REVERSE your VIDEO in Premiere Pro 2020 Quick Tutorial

Hey, what's up everyone, and welcome to another very boring tutorial without any value or anything you might learn. If you don't want to waste 5 minutes of your life, I would highly recommend to leave the channel and don't subscribe. Today we are going to learn some really cool reverse speed ramping stuff to make your videos better. I personally use it all the time because it really adds some kind of a surreal vibe to the footage, and sometimes you can match it to the music in a really cool way. So let's hop right into it. First of all, you need the right audio and the right video. Not every tune is possible for this technique. There needs to be some kind of an impulse for the change in speed direction.
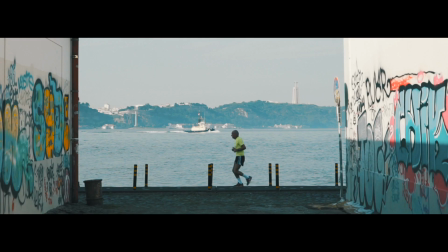So for example, in this tune, it's a repeating sound of the... I don't even know how to call that sound, but I think you get it. Don't always look for the very obvious sounds in the tune. Sometimes they are kind of very quiet background samples, which also helps to match the clip to the music.
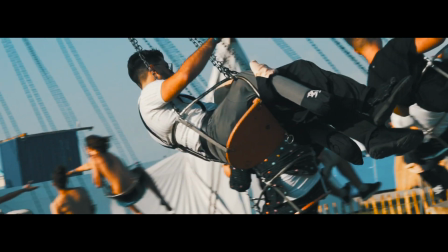The audience later on will probably don't even notice these sounds,
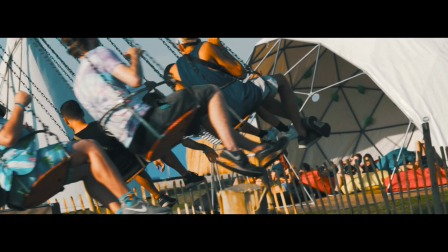but it still feels for them like it's matching to the rhythm, even if it's not the most present sound in the song. In terms of the visuals, you need footage which has kind of a movement in it.
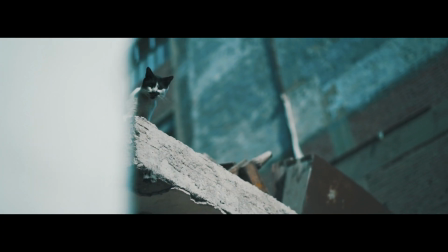It doesn't really matter if the movement is generated through the camera or through the subject which is in the frame. It's just important that there is an obvious, contrasty movement in it to sell the technique.
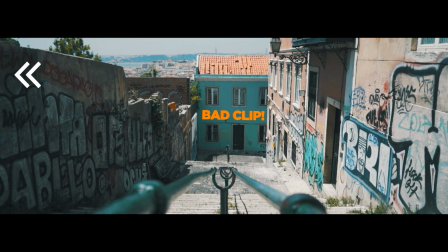For example, if you reverse a clip and it's not really noticeable that you just reversed it because there's no contrast between the speed directions, it won't work that well.
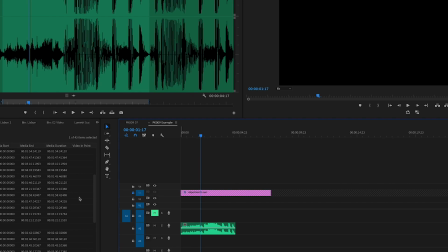After you found the right audio and the right video, you can just import both in the timeline of Premiere Pro.
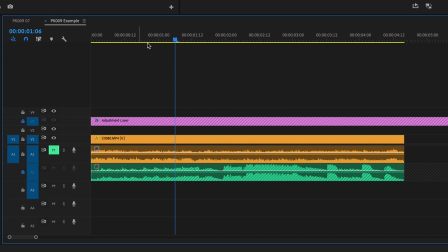I would say most people reverse a clip by cutting the layer at the point of the clip they want to start the reverse.
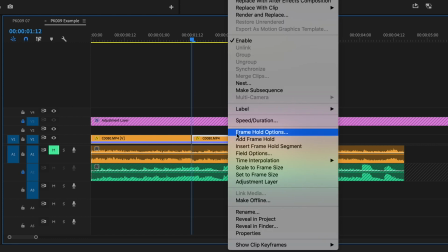They copy it and put it right next to the first clip. Then they just right click, click on speed duration and check the reverse box.
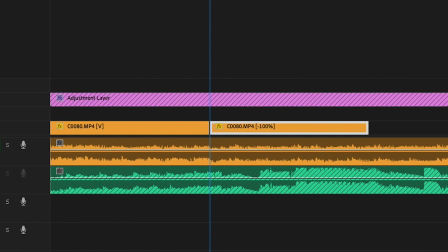This is totally fine and for beginners probably the most easiest way to learn this technique. But there is a more effective way which is a bit harder to learn, but it will give you way better results. In the beginning it might be really frustrating, but if you master this technique it really will pay off.
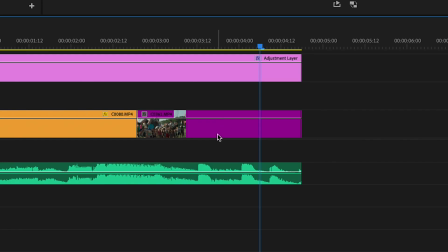So I would highly recommend it to do it that way, but you don't have to. So just right click on the imported clip and click on show clip keyframes.
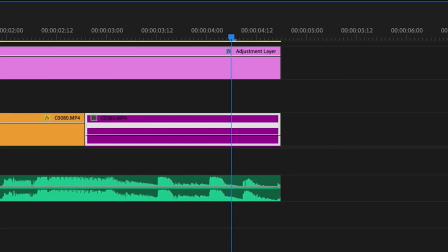Then go to time remapping and activate the speed keyframes. Now you are able to change the speed directly on the clip with keyframes.
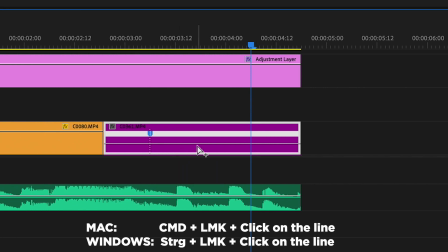To set a keyframe, just press Command plus a left mouse key.
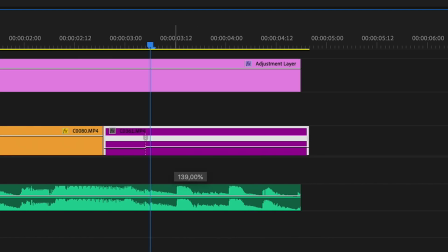Drag the speed line behind the keyframe a bit up to make it a bit faster, or drag it down to make it a bit slower. Now the technique comes in.
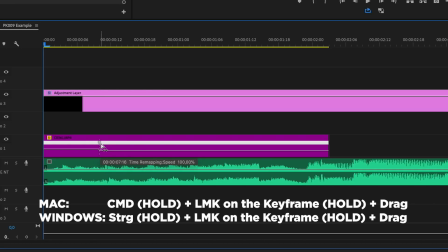To reverse everything after the keyframe you just set it, you press and hold Command while left clicking and also holding the left mouse key on the keyframe.
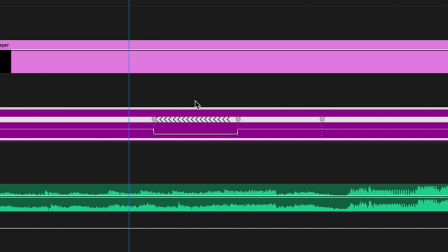Then drag it slowly to the right side. Now these arrows appear, which basically mean that everything after the keyframe is reversed. You can make this reverse section as long as you drag the second keyframe to the right.
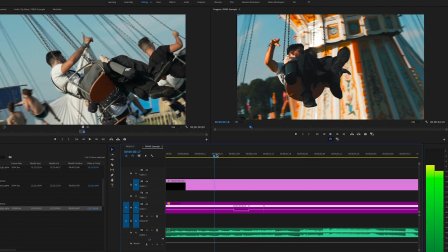If you then just unhold the left mouse key, it ends and the reverse section plays forward again.
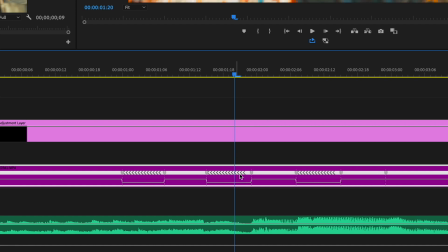To extend these reverse gaps or to make it shorter, you can press and hold Option by clicking and holding the left mouse key.
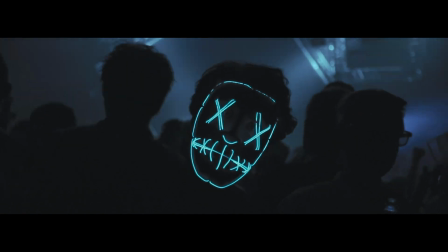Then drag the gaps as long or as short you want. There is no rule or recipe to match it to the music in the right way. It all depends which feels most right for you. So trust your feeling, and with time and practice you develop a good sense for something is matching or it's not matching.
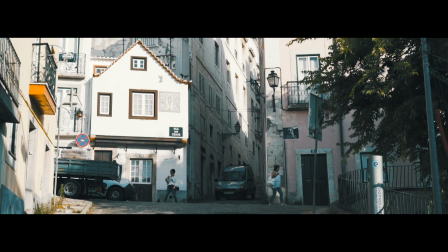Sometimes you just know, alright, it feels like I need to extend it for one or two frames more. And that's it again. So if you like this tutorial, I would highly appreciate if you hit the like button, don't forget to subscribe, and if you have any more recommendations for future tutorials, just drop me a comment down below. I wish you a great year, see you next time, it's peace.